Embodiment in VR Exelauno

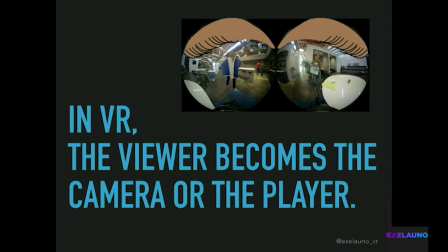In VR, the viewer becomes the camera or the player. So it's kind of easy to think that, well, that means that VR is always first person, right? Well, it sort of does. The person who's in VR always has a first person experience of the 360 scene or the VR scene,
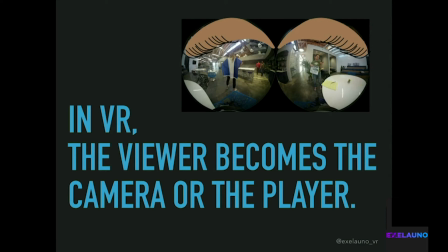but that still leaves a lot up in the air, right? Whose story is it? What's the narrative point of view? So I'm going to use some examples. Narrative can be done in a couple of different ways, but by looking at some virtual reality examples that have voiceover narration,
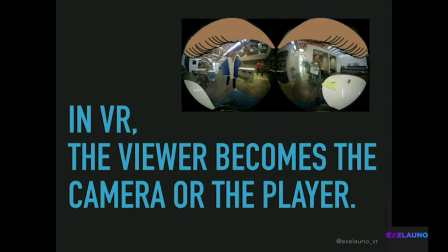it helps us to see the difference between visual and narrative point of view and understand the importance of being able to distinguish between them.
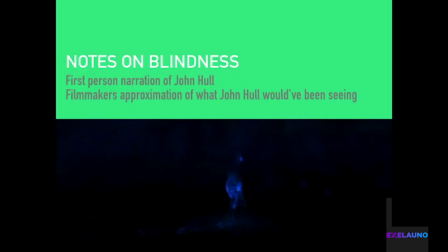The first example I'm going to look at is notes on blindness. Some of you might be familiar with this. In this experience, we're hearing the first-person narration of John Hull. He's an author who's going blind. At the same time, we're seeing in front of us the filmmaker's best approximation of what John Hull would have been seeing.
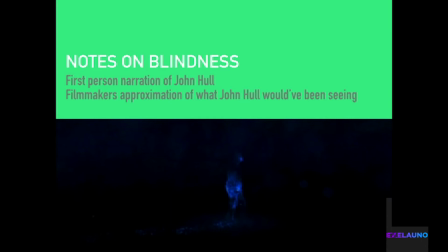So during this VR experience, we notice that the visuals match what we're hearing. So we're going to call this matching experience an embodied first-person narrative, right? We can conclude that we are meant to be John Hull. The next example I'm going to look at is 52 Places to Go, Iceland.
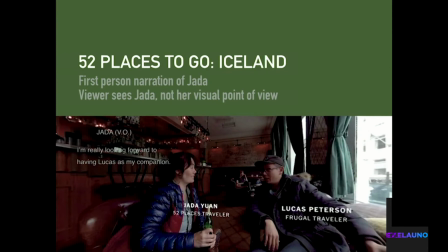So in this one, we hear the first-person narration of Jada, but at the same time, we're seeing Jada. So we know we're not her. We're not seeing her visual point of view. We're seeing her. Well, this brings up an interesting point, right?
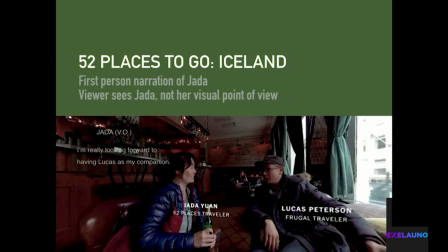It's definitely first-person narration, and it's also first-person visual, but it's different than what we just saw with notes on blindness. So we're going to call this one disembodied first-person narrative. Now, I was telling a friend about this the other day, and she's like, well, when would you use that?
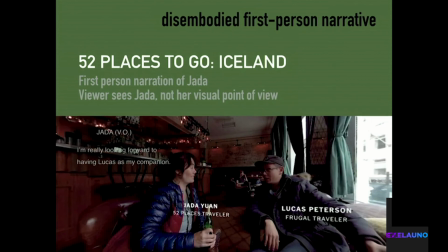And so I just want to make mention of the fact that when you're trying to decide which of these tools in your toolbox to use for experiences, think about the way that you want the audience to feel. So disembodied first-person narrative actually disconnects the viewer from the scene, right?
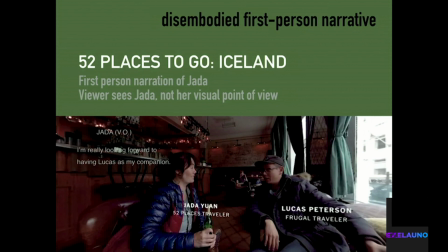When those two things don't match, it shuts down your emotional response and ignites your intellectual response. So if you want the viewer to sort of objectively think about where they are and why they're there, that can be a good tool.
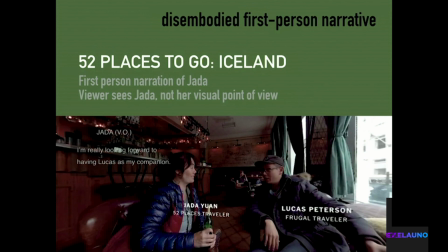If you really want them immersed in the experience, believing they're living it, having a deep empathetic connection, then you might want to use the embodied